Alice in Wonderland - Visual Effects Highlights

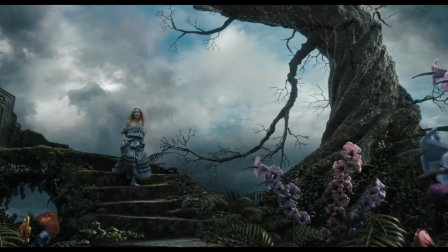(0:01)
Creating the iconic world and characters of Lewis Carroll's timeless classic Alice in Wonderland began with conceptual conversations and graphic explorations.
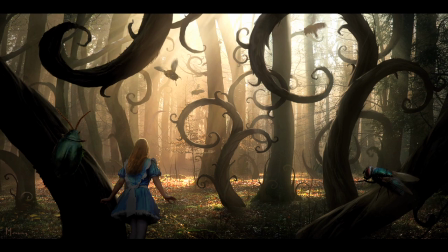(0:09)
During this conceptual phase, many directions were considered.
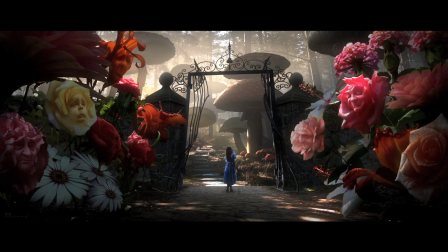(0:13)
Once the production design, visual effects, and director's vision was unified, pre-production planning moved quickly forward.
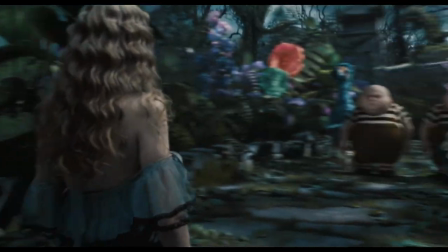(0:19) I told you she's the right Alice.
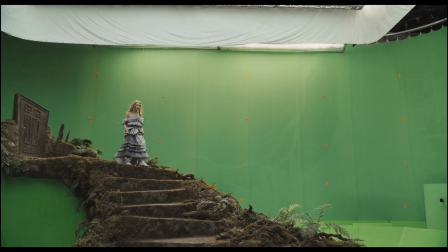(0:21)
Since all of Wonderland is virtually synthetic, it was decided early on to acquire the live-action performance in a green screen environment.
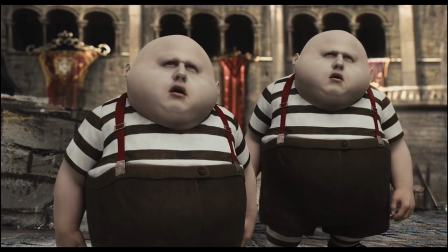(0:29)
In addition, many of the characters were a hybrid of live-action and animation.
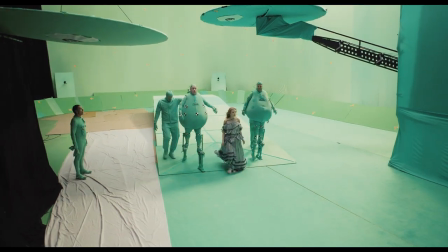(0:33)
Numerous motion capture tools were tested and used mainly as reference for what was ultimately handled as animation.
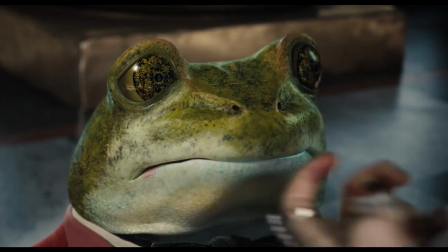(0:39)
The challenge was to find the balance where CG and hybrid animated characters
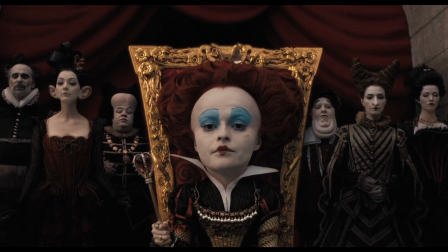(0:44)
blended together with the live actors to look like they were all part of the same world.
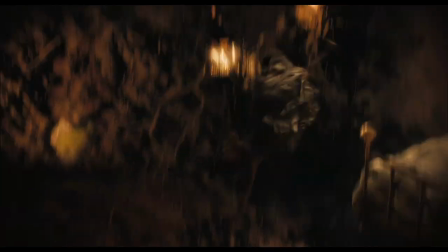(0:49)
Alice falling down the rabbit hole was a lot of different techniques blended together to give us a sense that she was falling.
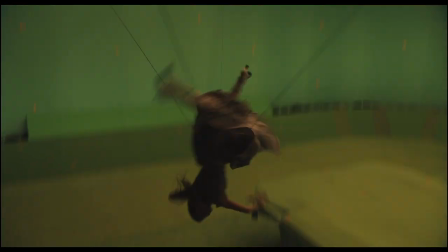(0:55)
Alice is a combination of a live-action Alice on wire rigs on a green screen shoot.
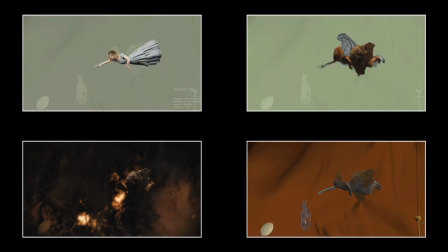(1:00)
The whole entire environment was created in the computer. All the roots, all the dirt, all the furniture, everything was CG.
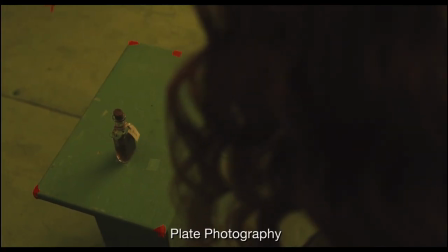(1:09)
The shrinking shot of Alice,
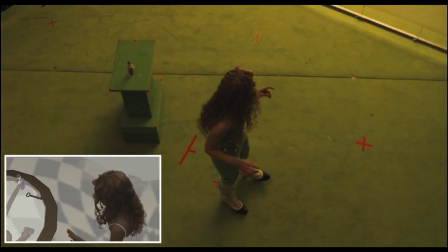(1:11)
we wanted to try to do something where we don't lose sight of Alice to the last second and create a shot that you would do if it was really happening in front of you.
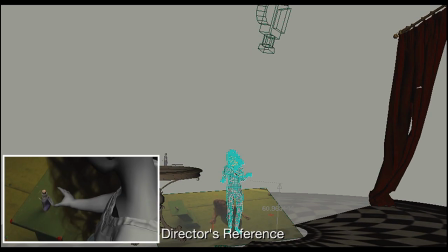(1:19)
So we blended a green screen version of Alice with a CG environment, and the whole room is CG at this point.
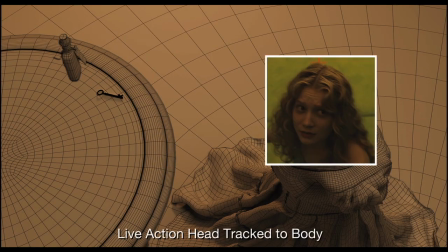(1:25)
Obviously, the dress is also all synthetic, and animated all that to look like she was shrinking down inside of it.
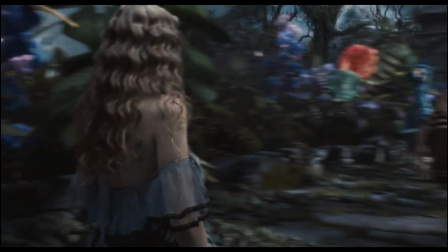(1:33)
And the whole scene with her meeting the Tweedles, the dodo bird, everybody else,
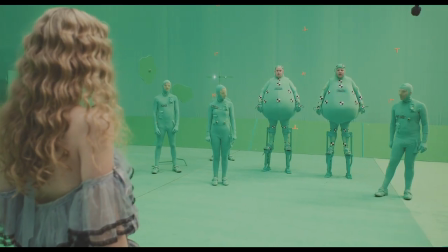(1:37)
is really our actress talking to voice talent and working with eye lines that
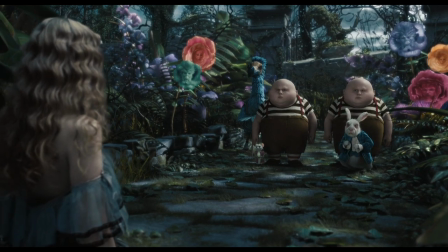(1:42)
were placed on the set so we would get the proper dimensions of all the different characters she's talking to,
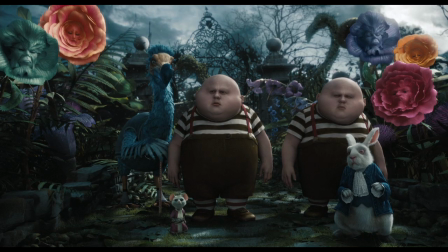(1:47)
and animated everything around her so it all made sense.
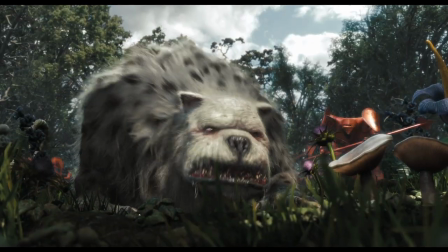(1:51)
The Bandersnatch sequence was a challenge, just trying to make this long chase with this creature running after Alice and shooting it on a stage that had limited space.
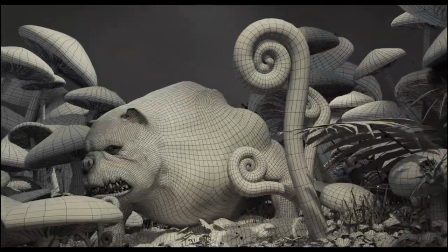(2:00)
The creature was sort of a conglomeration of monsters all blended into one.
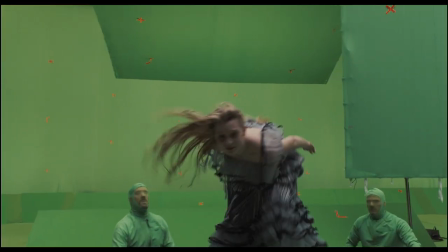(2:05)
So by using treadmills and different tricks, we managed to give you the illusion that she's running through this vast expanse of mushrooms and different plants.
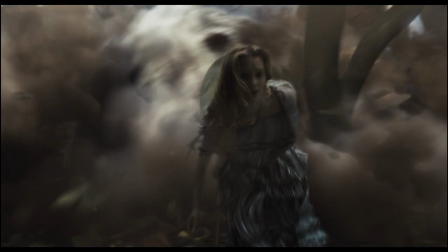(2:13)
And also trying to create the interaction between the environment and our actors was critical in making all of this work.
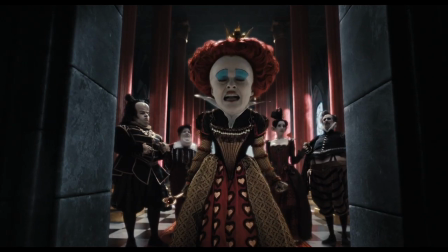(2:21)
The throne room is still one of my favorite scenes, and the interaction of the Queen with the frogs and all the other characters,
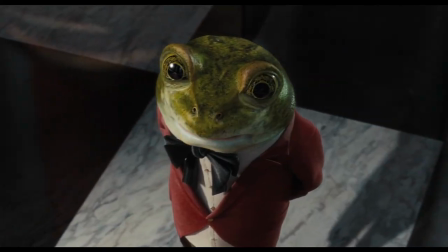(2:29)
and especially creating this Red Queen character with the large head.
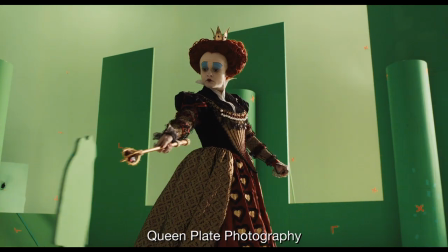(2:33)
We shot her with a 4K camera, and really through brute force,
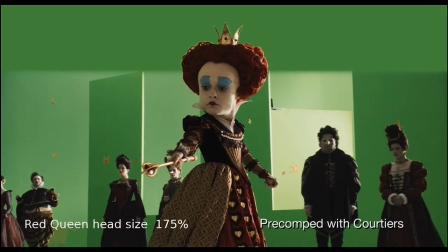(2:38)
enlarged her head and blended it back onto her body in a way that looks like it's perfectly natural.
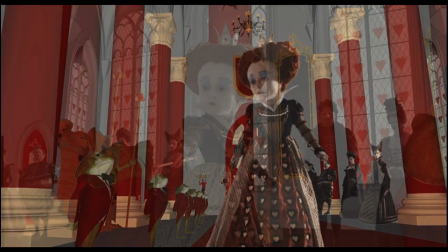(2:44)
And then once we saw the head that big,
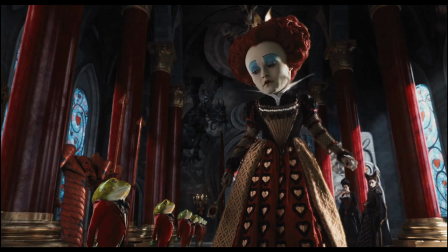(2:46)
we decided creatively to take her waist into a more of an hourglass shape so it balanced that giant head better than leaving her the way she was.
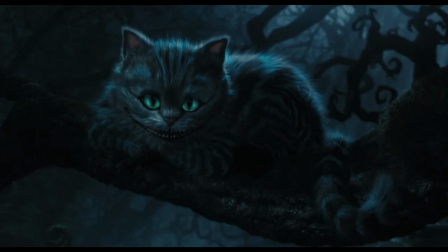(2:55)
The Cheshire Cat scene was another cool scene to do because of the dark, moody, gloomy quality of the forest itself.
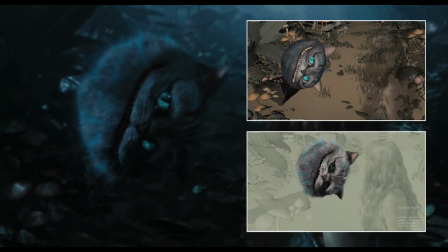(3:02)
And the cat also had to be an interesting, fun character, but at the same time makes you a little wary of what his real intentions may be.
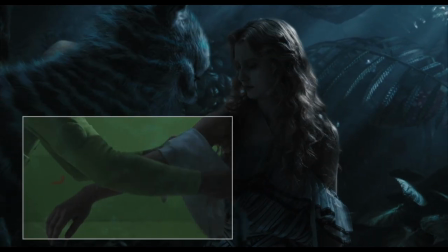(3:10)
The lighting in this scene was a little more moody than a lot of the sequences in the film, so we were able to blend all the rays of light, everything that's going on in here,
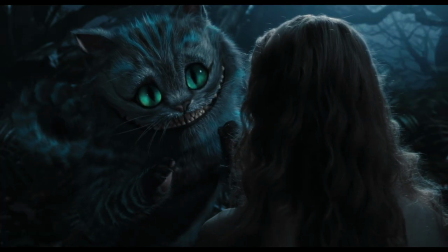(3:18)
and Alice is the only real element.
It's you.
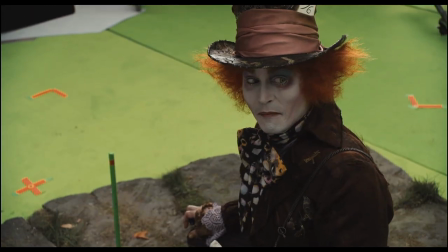(3:21)
The tea party scene is the first time that we meet the Mad Hatter, and we had Johnny Depp's performance, and then we enlarged his eyes so they were abnormally big.
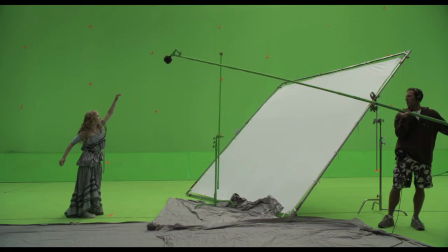(3:30)
Also in the scene, Alice is very small.
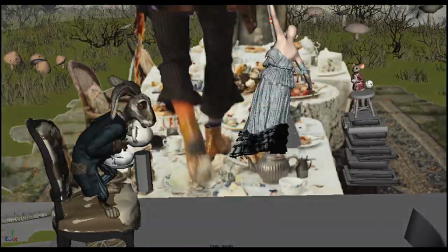(3:33)
We have a lot of animated characters, and also it's an interesting blend of a partial real set, and everything blends into our CG world.
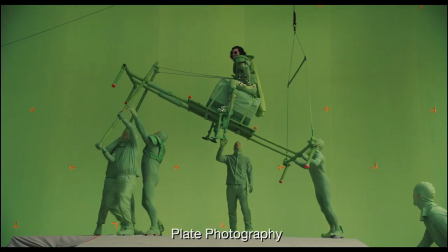(3:41)
At the end of it, we have our character Stain riding on a horse, rears up on the horse, surrounded by his soldiers.
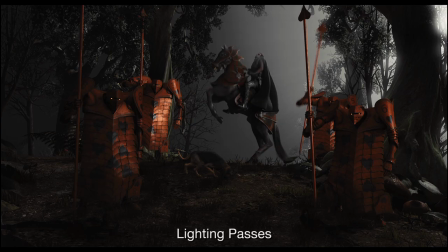(3:47)
And the only thing that was real that we used in this scene was his head. His body is animated, the horse is animated, and all the soldiers and the environment are all synthetic.
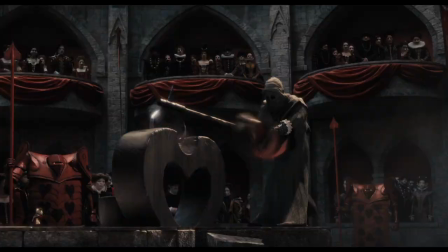(3:56)
The execution scene was a challenge for all the different interaction of the characters,
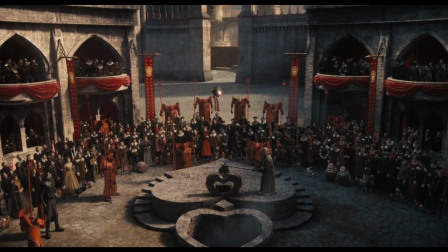(4:01)
live-action characters, animated characters, hybrid characters like the Tweedles and Stain.